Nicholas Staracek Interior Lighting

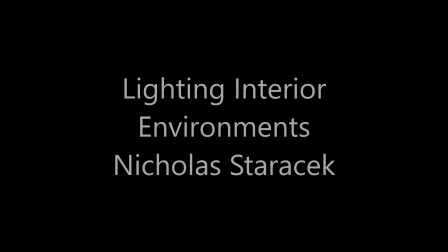Alrighty, hello! I have been lighting some interior environments in Unreal lately and I'm going to do a quick
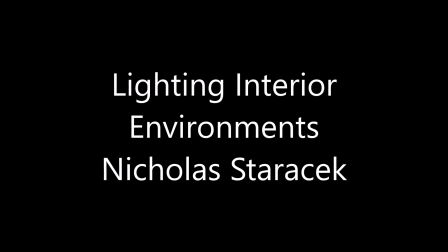little video run-through of my work
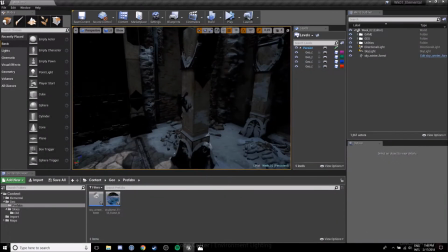to give you all a bit of an insight So essentially what I'm doing here is I am creating torches,
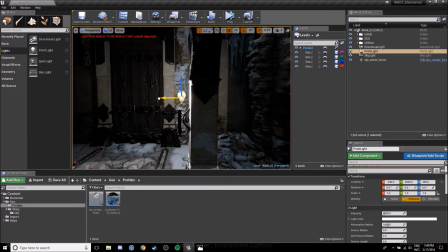flame torches so with lighting this environment I've been given the scene,
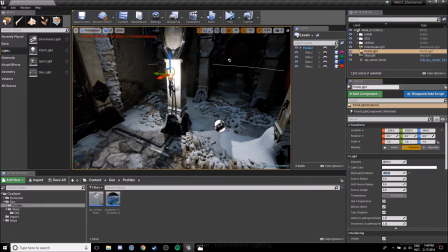the geometry, all of the objects in it it's all pre-built,
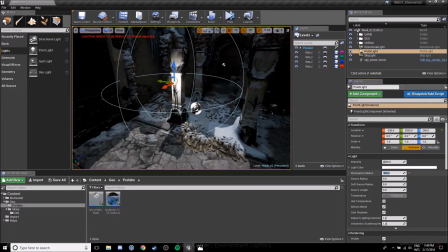it's all placed for me so all I have to do is come in and light the space,
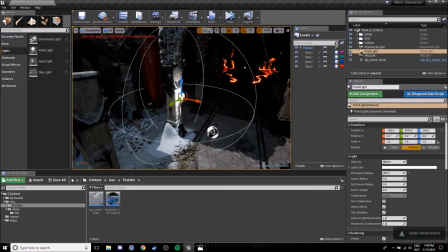give it its life
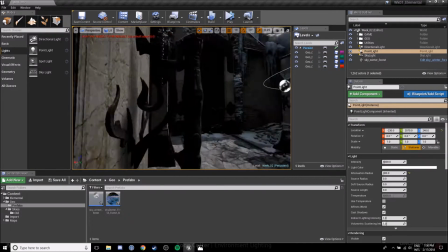so how I'm doing that mainly is that prior to doing the interior lighting I've been setting up a sky,
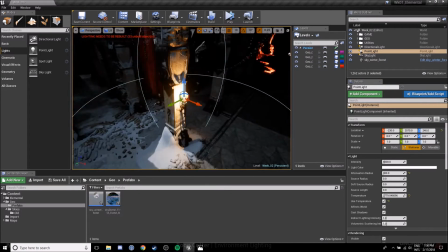making a sky dome, adding a skylight in, I'm using HDR images and adapting them in Photoshop, adjusting exposure,
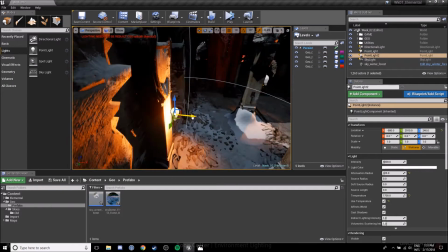really just looking at adjusting the photos depending on
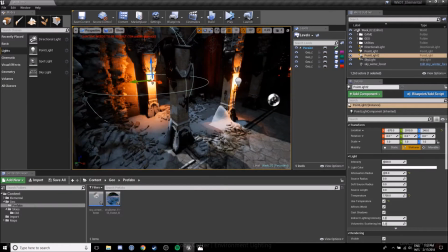the amount of light I want the sky to emit onto the scene.
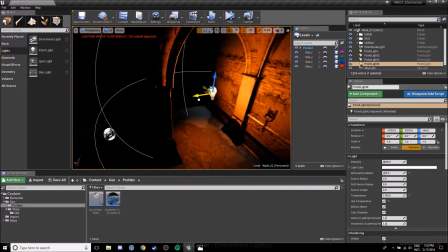uh for this level um at least this
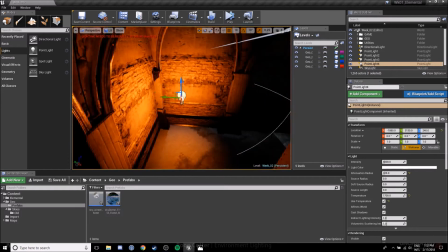version of the level that i'm doing and that i'm lying the interior for today uh it's
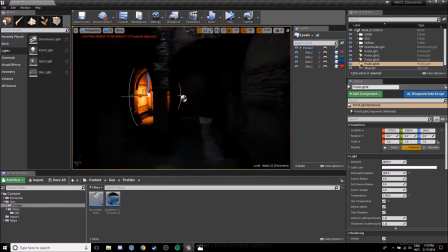it's not during the daytime as such it's going to be close
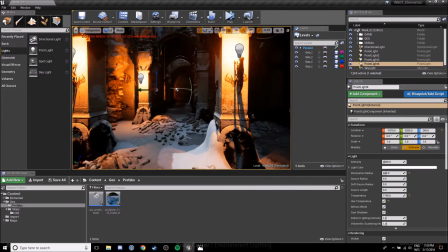to the evening so it's going to be a bit darker um but i'm not really going to
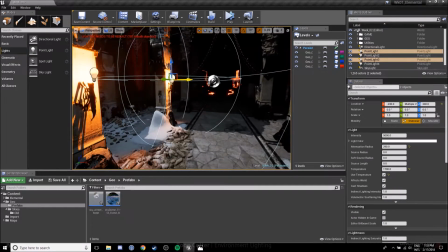be explaining how i lit the sky and everything so yeah so
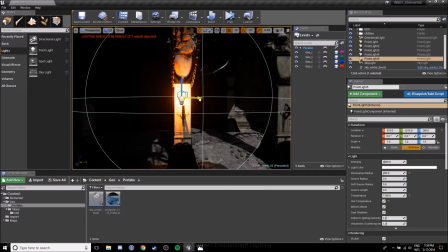started by making the torches a really neat thing you can do in unreal is
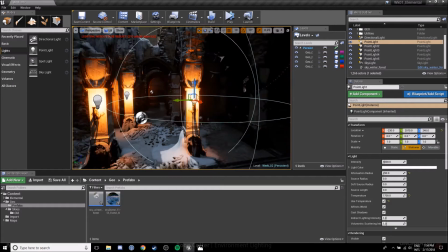that you can adjust color based on temperature which is really cool so as you
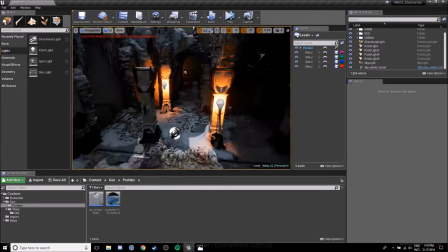can see what i've been doing here is that i've set all of
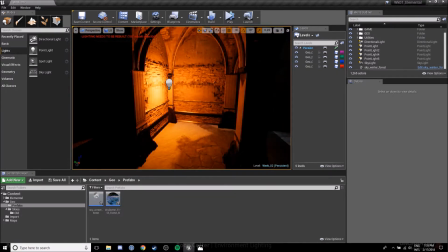these torches around and particularly in this dungeon,
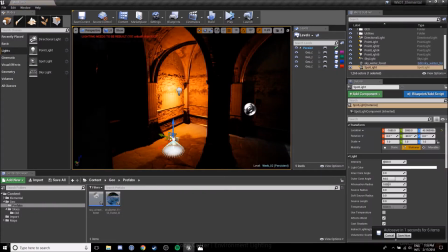adjusting their temperature value to give it a bit more life to the light and
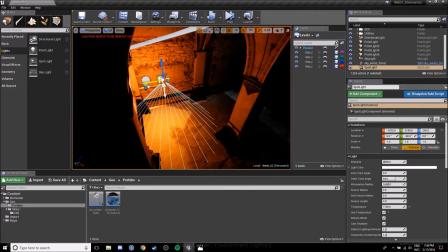that's how I'm getting the nice orangey ready glow which looks
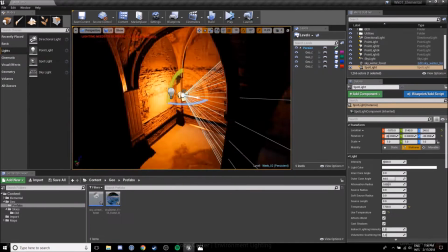like a flame torch even though it hasn't got the particle assigned with it.
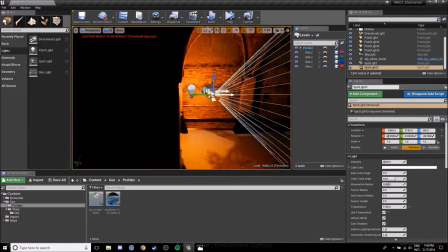So what I'm doing here is I'm setting up additional
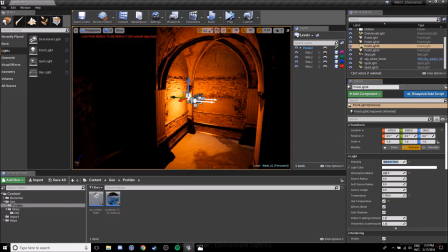spotlights to give
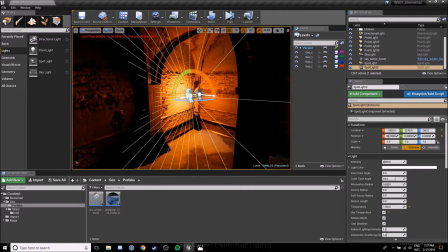off the effect that light is filling this space as if this
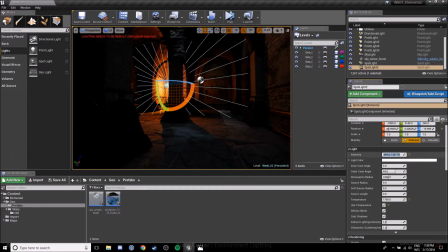was a torch because the base of my torch is a point light or an
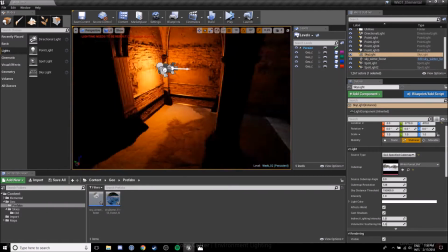omni light it doesn't really fill the space in a natural way so as you
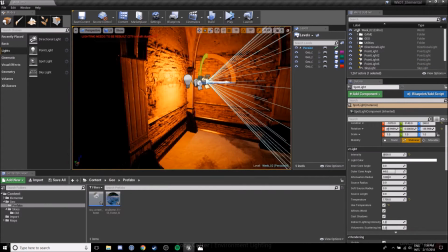can see here I'm adjusting it to get really nice shadows and get nice contrast it's really been my focus with lighting
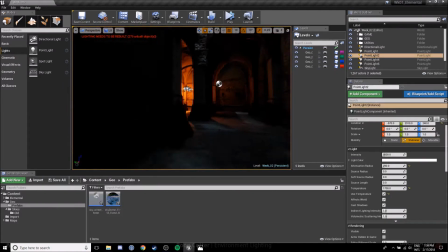this interiors to get the contrast to create really nice shadows and
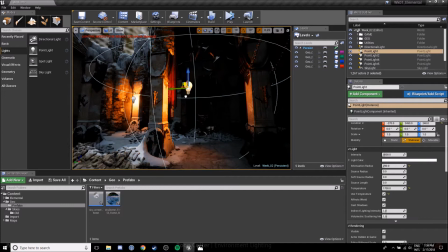to work with work with the color of the light
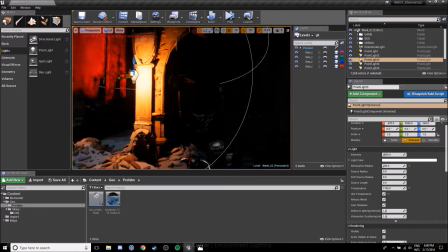and make the space interesting to walk through and explore which
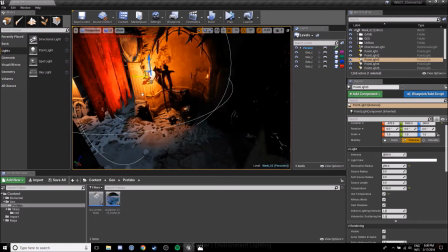also brings me to play a path so play a path is really important games and
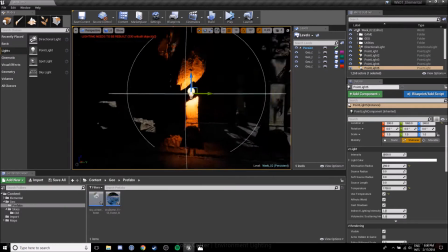particularly in this scene I've been trying to generate points of interest for players
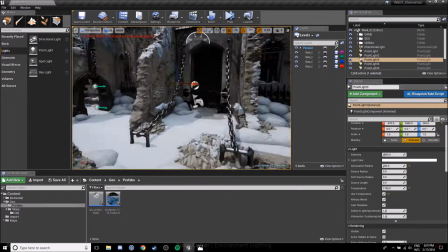so here I'm just moving around my torches to get a bit more of a feel of first
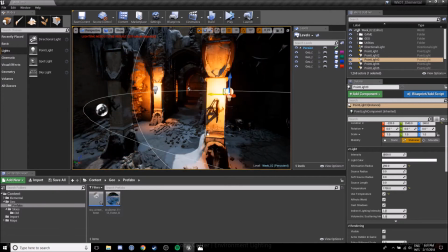entering this castle this this ruin so
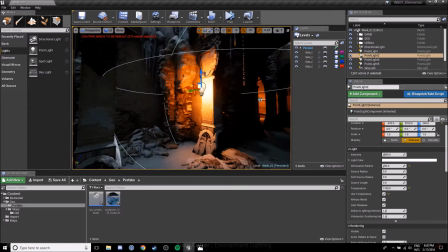one of the things with creating
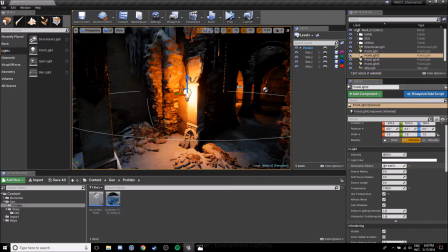shadows is that I didn't want to have too much black
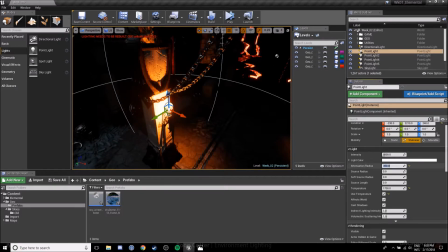you don't want a scene to be dark, if it can be lit it probably should be lit